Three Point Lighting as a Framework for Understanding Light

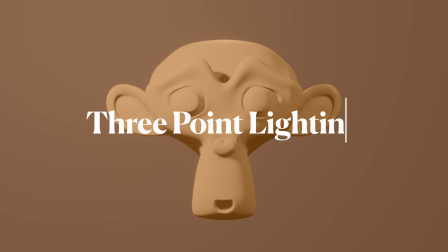The visual side of video production uses many of the same principles of visual language as photography and design. We can guide the viewer's eyes to specific parts of the frame by using compositional tools like leading lines,
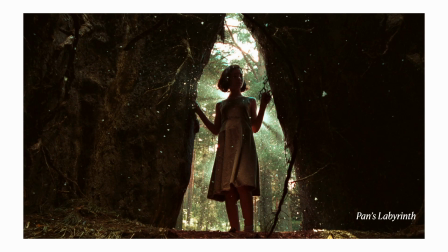like we see here with the railroad tracks, frame within a frame, like we see with the trunks of the trees,
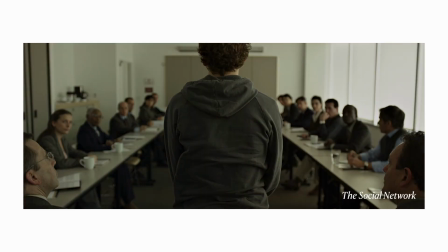and symmetry, like we see here with the rows of people at the desks.
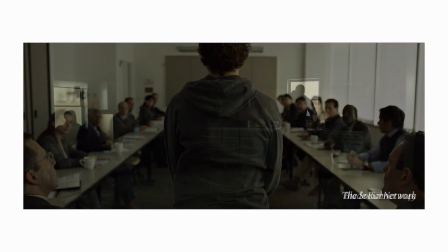We can also create contrasts between the different visual elements in the frame, such as contrasts between bright and dark,
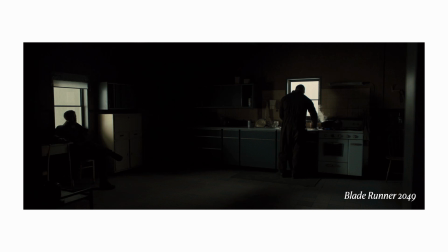where our eyes are drawn to the areas that show the highest amount of contrast in the scene,
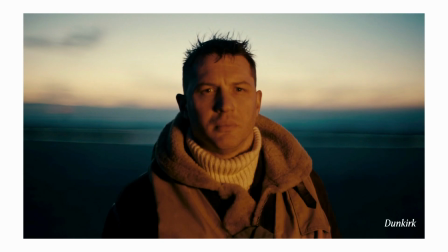so the bright spots against the dark. We use different colors, contrasting colors, such as warm tones and cool tones, to create contrast in the image,
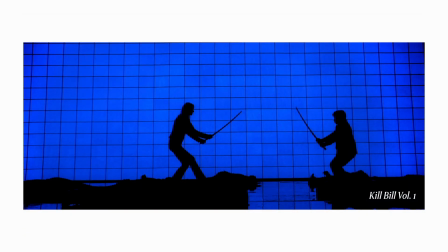or differences of shape, like the repeating patterns of squares in the background with the silhouettes of the people here,
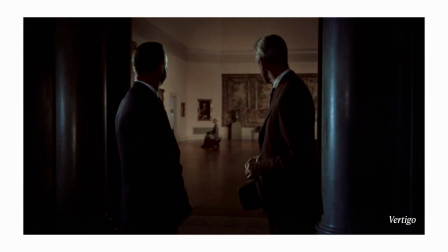or differences in size and texture and detail. In the foreground here, we have two people who are actually creating a frame around the background here, where there's someone sitting much smaller, out of focus in the background.
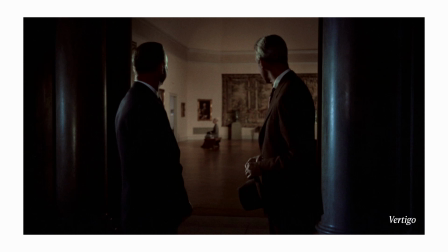So there are a lot of different techniques that can all come together to help guide the viewer's eyes toward different parts of the frame. And they all interact with each other and can be used in different situations depending on what you have to work with.
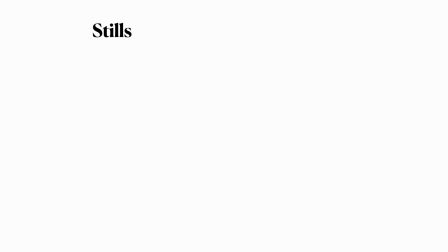Two key differences exist between still photography or design and moving images like video or film.
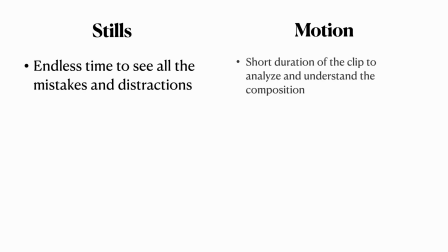For one, with still visuals, the viewer has as much time as they want to analyze and get whatever information they want from the frame. This is a blessing and a curse because every little detail can and will be nitpicked. So any distractions that are in the frame will be noticed.
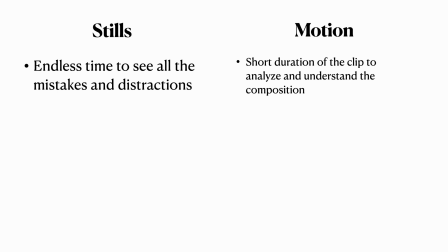But it also opens the door for very interesting and elaborate compositions that the viewer can spend more time deconstructing. With motion, the audience has only the duration of the clip to extract any information that the creator is trying to convey through the framing.
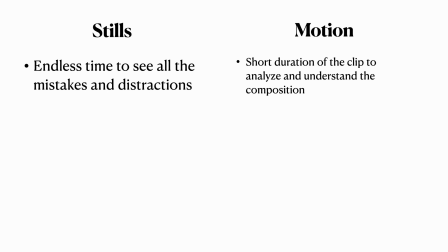So oftentimes it has to be very clear and concise how the viewer is supposed to interpret the image, because they might only have a few seconds or less to understand what's going on in the frame before you cut to the next one. Slight imperfections are less noticeable as long as viewers' eyes are drawn to what they are meant to be drawn to first.
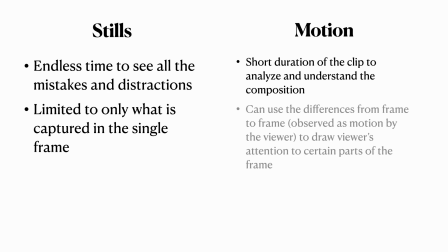Secondly, video can use motion within the frame to draw viewers' eyes to where you want them to look. Viewers will naturally try to follow any movement on the screen, so clear movement and direction on screen becomes a key tool for communicating with motion.
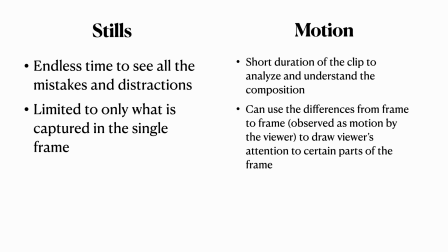Whereas with stills, you are limited to, of course, a still image, and so you can't use the motion to draw anyone's eyes into the frame. You can imply motion through techniques in photography and stills,
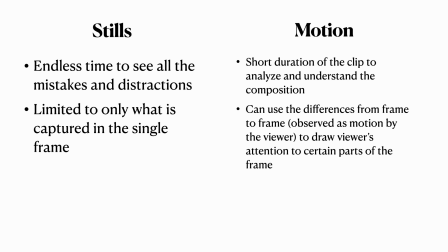but it's not the same as showing a series of frames to truly create a moving image.
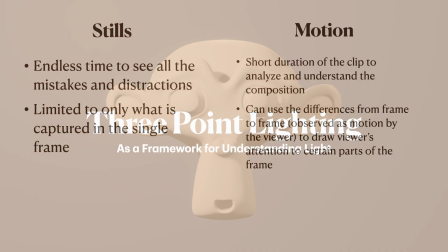These compositional techniques and ways that we use contrast to draw viewers' eyes to certain parts of the frame and to highlight
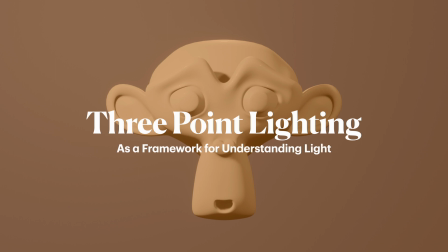our subject in the environment that they're in can serve a vital purpose in creating our videos. But there's a key component that interacts with all of this that can't be overlooked when creating images, and that is the lighting.
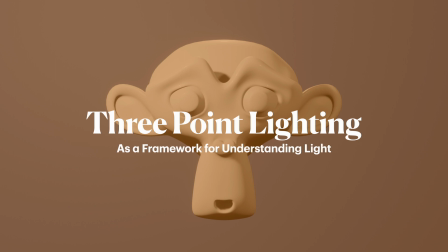The lighting also serves to draw the viewer's eyes to important parts of the frame, as well as to create depth and dimension. So one tool or framework or template that's been developed for creating pleasing lighting that draws viewers' eyes to the important part of the frame in both video and photography is three-point lighting.